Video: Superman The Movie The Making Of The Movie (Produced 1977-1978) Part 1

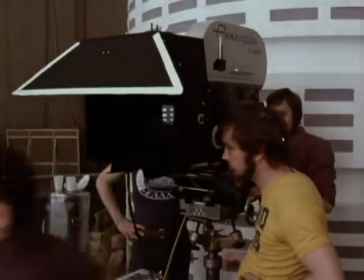Brando plays Jor-El, the chief scientist of Krypton who predicted the planet was doomed.
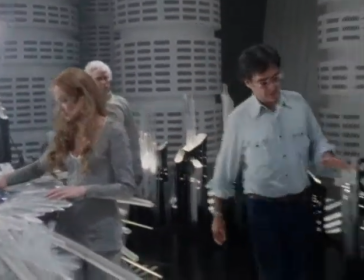Susanna York portrays his wife, Lara. They are the parents of the infant Kal-El, who is later to grow up to become Superman.
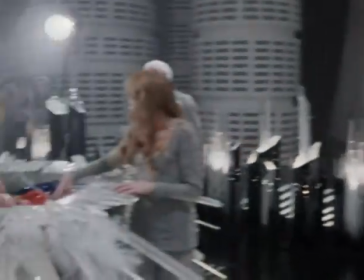Under the direction of Richard Donner, they presided over the last days of the doomed planet Krypton.
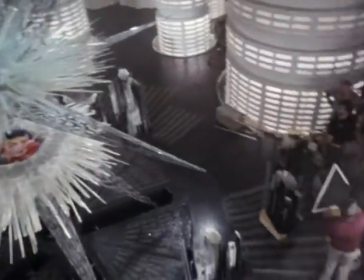The story was to be recreated in epic proportions over the long shooting period.
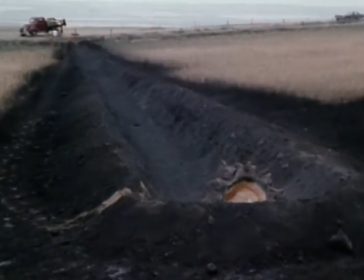The Plains of Canada served as the great wheat fields of Kansas, where the infant Clark was raised under the care of Ma and Pa Kent.
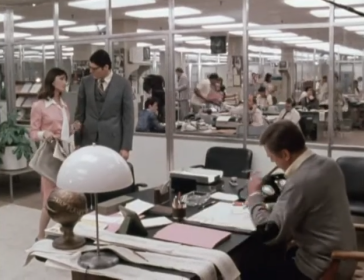In Pinewood Studios England, the Daily Planet set has been built in perfect detail.
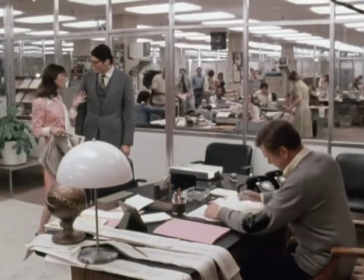Tons of office equipment is brought in from the United States.
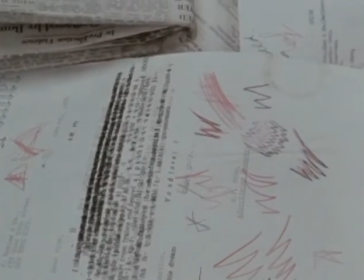The smallest details were used to recreate the frantic and disorganized atmosphere of a modern American newsroom.
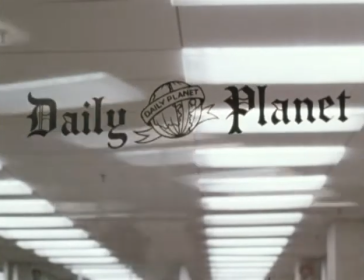Mild-mannered Clark Kent became a reporter at the Daily Planet, where he met its traditional occupants,
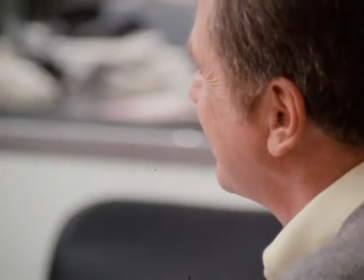ambitious reporter Lois Lane, the editor Perry White, and young photographer Jimmy Olsen.
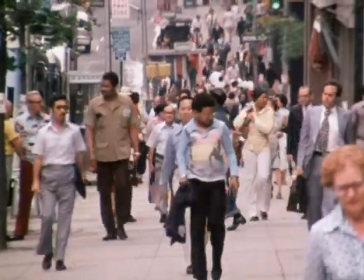In the streets of New York, for some high-flying scenes and the exteriors of the Daily Planet.
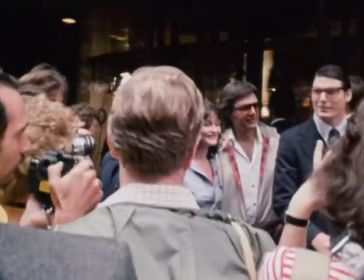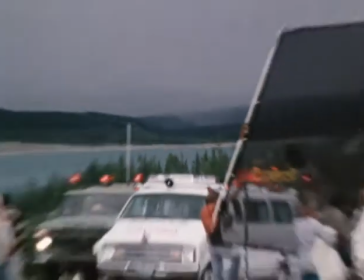In the foothills of the Rockies, where Superman's archenemy and foe, Lex Luthor,
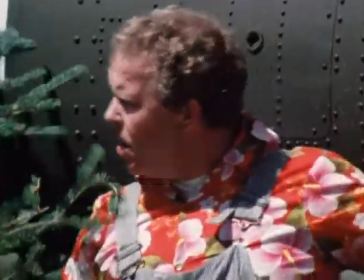hated, abetted, and annoyed by the clumsy Otis, and the luscious Miss Teschmarker attempts an audacious missile hijack.
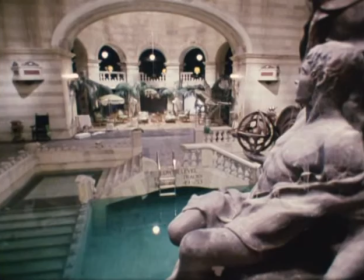Back in Pinewood Studios again, to an extraordinary set, the
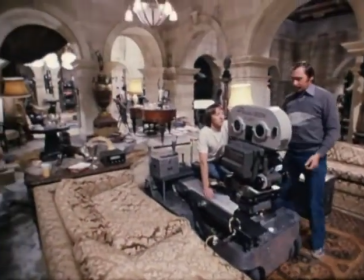cavern of Lex Luthor, nestled under metropolitan Grand Central Station. He spares nothing for his own comfort, living in the lap of luxury.
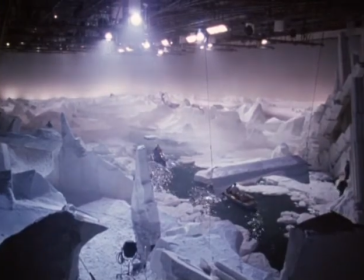In the confines of these studio walls, arctic wastes seem to stretch far into the horizon.
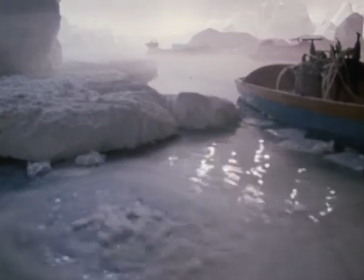Styrofoam ice floats on water in a tank holding 800,000 gallons of water. Tons of salt were needed to give the impression of snow-swept plains.
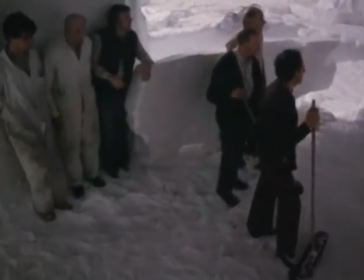This caused many problems because of the corrosive effect the salt had on everything. One speck of it could ruin a camera worth thousands of dollars.
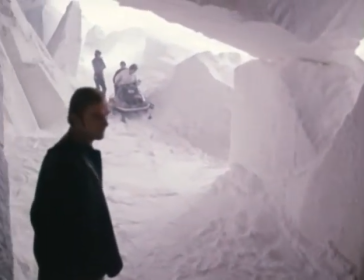Technicians had to wear rubber boots as the salt was eating through their leather soles.
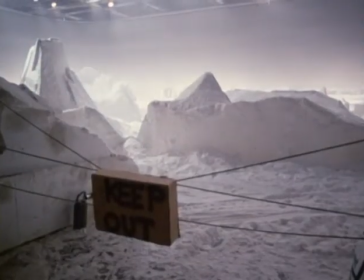Carefully placed lamps, dry ice and smoke were all assembled to create a mystical backdrop to a magical story.
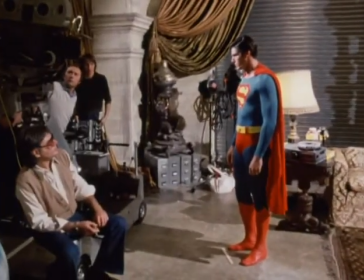Superman, the fictional character who, along with Sherlock Holmes and Tarzan, rank as the three most famous men who never actually existed.
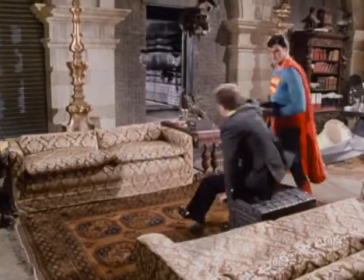Maniac. Do you really think you could hide it from me by encasing it in lead? Cut!
The story was told to us in 1938.
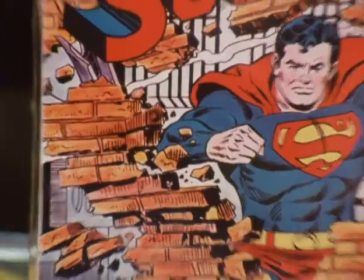In comic books first, but has been told again and again, in cartoons, in books, on radio, on records, in film serials, and on television.
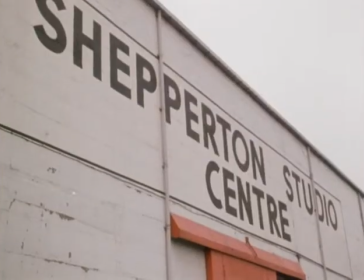It was a bold and risky venture to attempt to put him in a full-length feature film. The idea was the brainchild of a young producer then still in his 20s, Ilya Salkin.
What does he have here?
He persuaded his father, Alexander Salkin, and his co-producer, Pierre Spengler, that they should buy the film rights to the character. It was an enormous challenge. So I explained to him what it was. I said, Superman is a man who flies, who can do this, who is good, has terrible enemies, and all kind of fantastic things happen. And he immediately clicked. When Ilya mentioned it, I started reading all the stuff about. and I believed it could be very good as a major film if it would be done right. With a story by Mario Puzo, the author of The Godfather, and Marlon Brando cast as Jor-El, things began to take shape. Only one problem remained, find an actor to play Superman. I thought it should be an unknown at the beginning.